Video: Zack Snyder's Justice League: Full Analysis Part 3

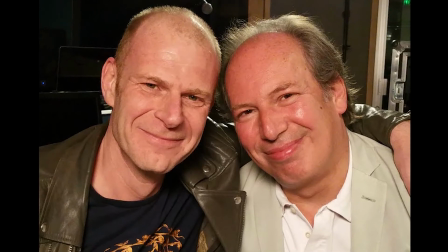(16:21)
In the past, Hulkenberg has collaborated with Hans Zimmer, including on the Batman V Superman score,
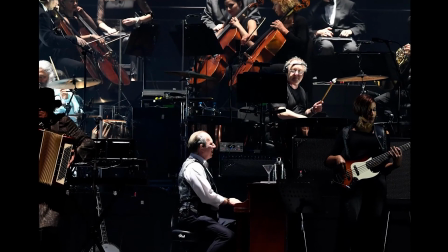(16:26)
and Hans Zimmer uses this technique a lot, especially in films like Dunkirk, so it was cool to see him use that ticking clock effect here.
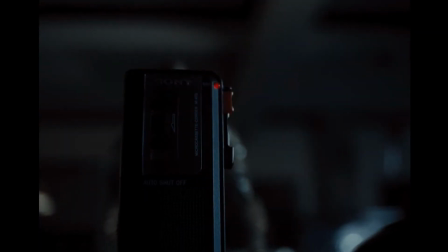(16:34)
Silas' tape becomes our voiceover, as we hear of Victor's new abilities and see him try them out on a Gotham rooftop.
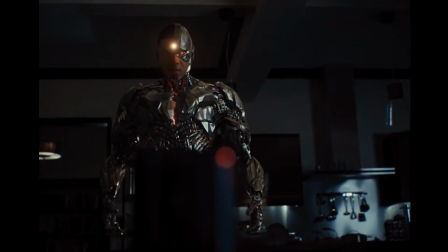(16:41)
I think it is telling that Silas' first words are not necessarily as a father, but more as a scientist, trying to orient him to his new reality.
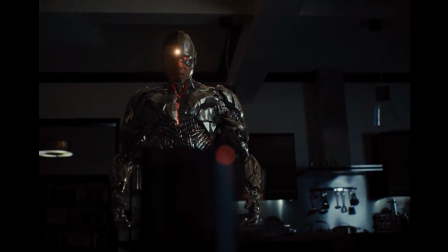(16:49)
He is trying to help him the best he can, and Victor probably would not have listened had he been sentimental up front.
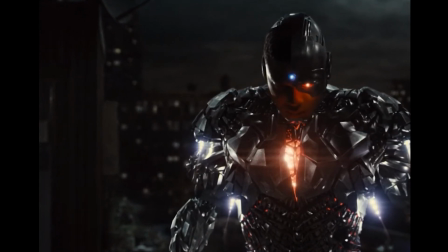(16:54)
But it is interesting that his message would begin with Victor's powers. Victor on the rooftop at night looks like a shot out of a Batman film, and that is really cool.
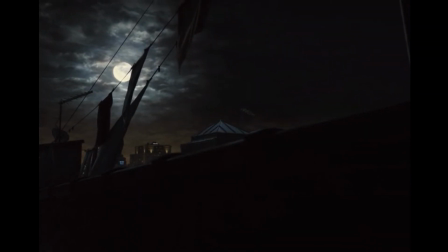(17:03)
This is Gotham, after all, so the sound of police sirens and a beautiful full moon hanging over dark skyscrapers that look like they're out of a comic panel is exactly what I want to see.
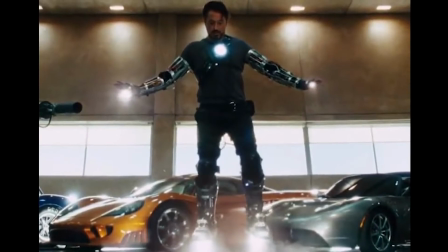(17:13)
This scene of Cyborg testing his flight capabilities definitely draws Iron Man to mind, but the tone of the moment is quite different, and the score is characteristically dark.
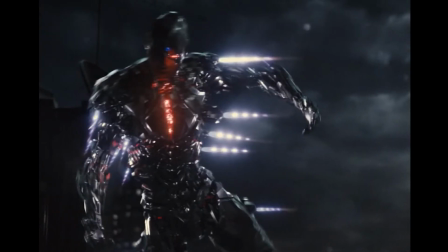(17:22)
It has an ominous quality, but also a slow build that feels like we're pushing the limits.
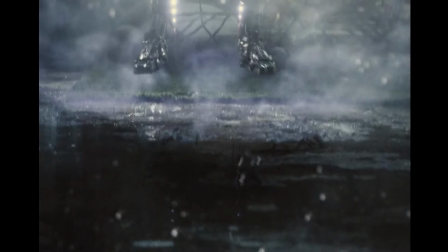(17:28)
With each phrase, the emotion pushes further and further, and in the scene, Victor is pushing himself further and further to see what he can do.
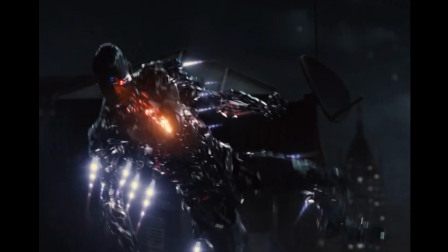(17:36)
Exploring his powers is not seen as something that's fun as much as it is a dramatic test and a rite of passage.
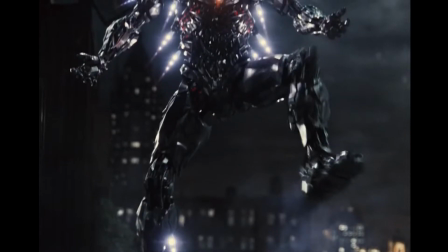(17:42)
Victor has become almost too powerful, and I think that that is where the ominous quality really lends itself. Cyborg is essentially being told that he is the god of the digital world in a sense.
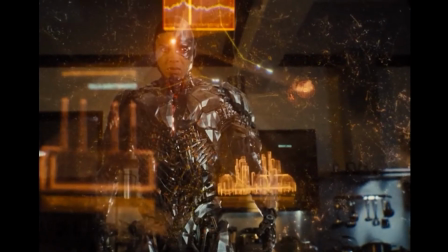(17:55)
Silas says in the worlds of ones and zeros, you are the master. We are all at your mercy.
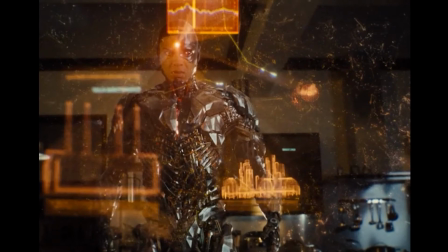(18:01)
However he chooses to use these powers will have a monumental and possibly catastrophic effect.
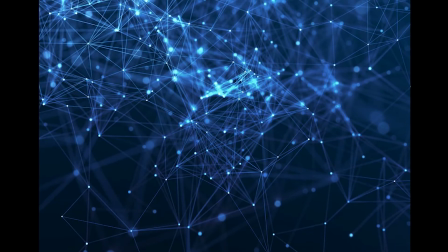(18:06)
Our world is increasingly digital in nature, and were he to be selfish, he could cause global systems to collapse. If our lives are controlled and dominated by the digital world, then Victor in a sense can control and dominate the people however he wills.
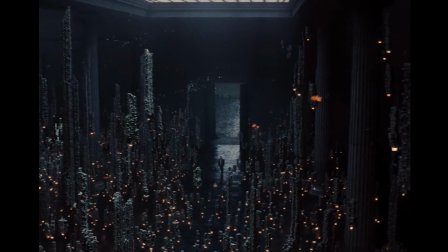(18:21)
I think this kind of dilemma is perfect for the DC universe and reflects characters like Superman and the questions raised in BVS.
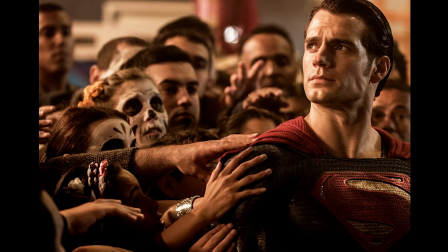(18:28)
If there are beings of incredible godlike power on Earth, how do we cope with that as people?
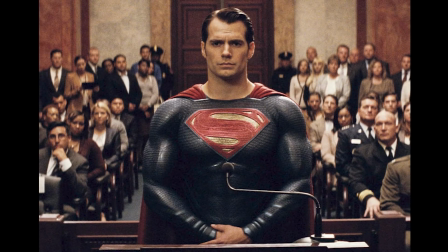(18:34)
How do the beings themselves use that power? And when they make mistakes, what is the resulting damage which is inflicted in proportion to the power they hold.
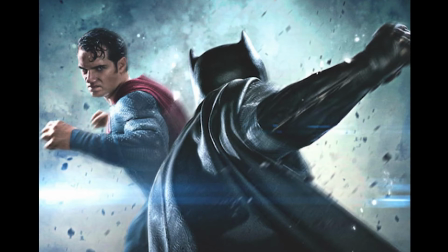(18:43)
A fight with Superman levels buildings. An evil cyborg could break the government, financial, corporate systems of the world, spy on anyone,
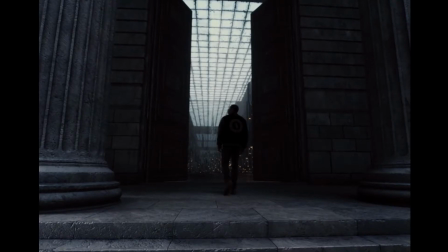(18:51)
turn people's devices against them, steal their identities, and any number of other things.
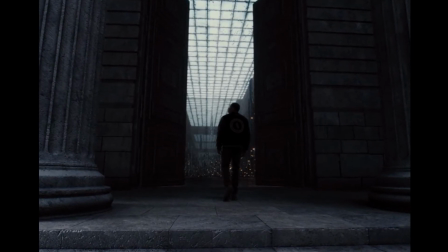(18:56)
Silas says the fate of the world will literally rest in your hands. What a weight and responsibility that would be.
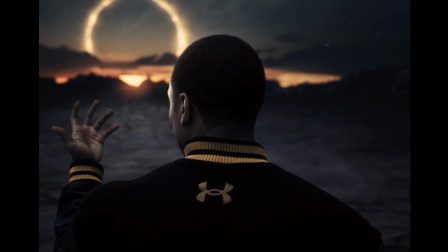(19:03)
A great burden, but full of possibility. Holographic projections stem out of his forehead, which is another new interesting power.
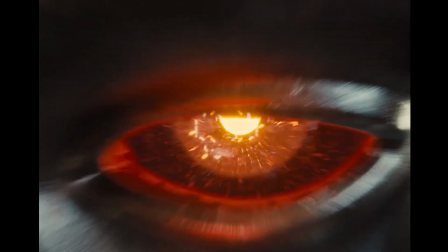(19:11)
As Victor stares forward with a cold, dark expression, he analyzes the innumerable possibilities which we can see in the projections.
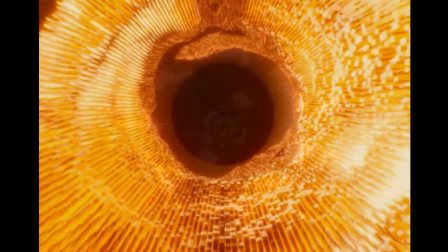(19:19)
We then zoom through his eye past lights and metal and into his mental world.
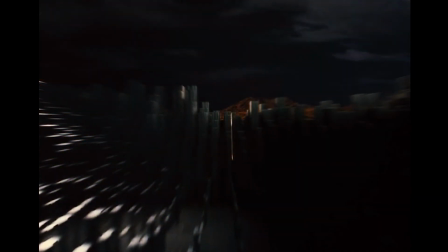(19:25)
The way the buildings fold into being in this digital aesthetic bring the Matrix to mind.
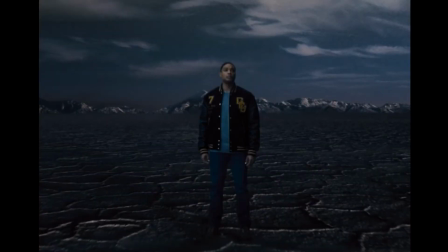(19:29)
I love that in the mindscape, Cyborg is in his GCU jacket. He's not Cyborg, he is just the true Victor in his normal state. As Silas speaks of the world in his hands, Victor looks at his palm as if to wonder what his hands are now capable of.
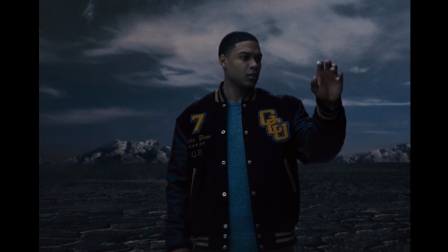(19:44)
In the distance, there is a gold ring in the sky that looks really interesting as well. The scene continues to build in intensity as the score continues to ramp up, and we see the embodiment of Silas's words.
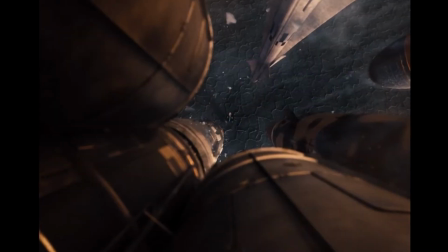(19:56)
He speaks of nuclear weapons, and we see Victor hurl an army of warheads.
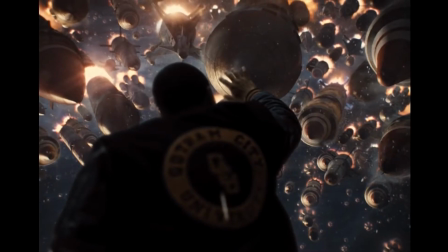(20:00)
He speaks of the economy as we see a giant metal bull and bear duke it out before Victor.
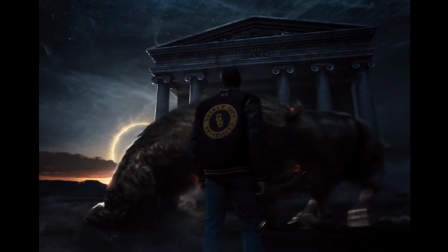(20:06)
These symbols are certainly representative of bear and bull markets. According to Investopedia, a bull market is a market that is on the rise and where the economy is sound,
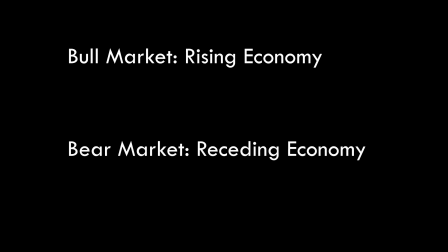(20:16)
while a bear market exists in an economy that is receding, where most stocks are declining in value. Victor reaches out his hands and casts the bull and bear aside effortlessly.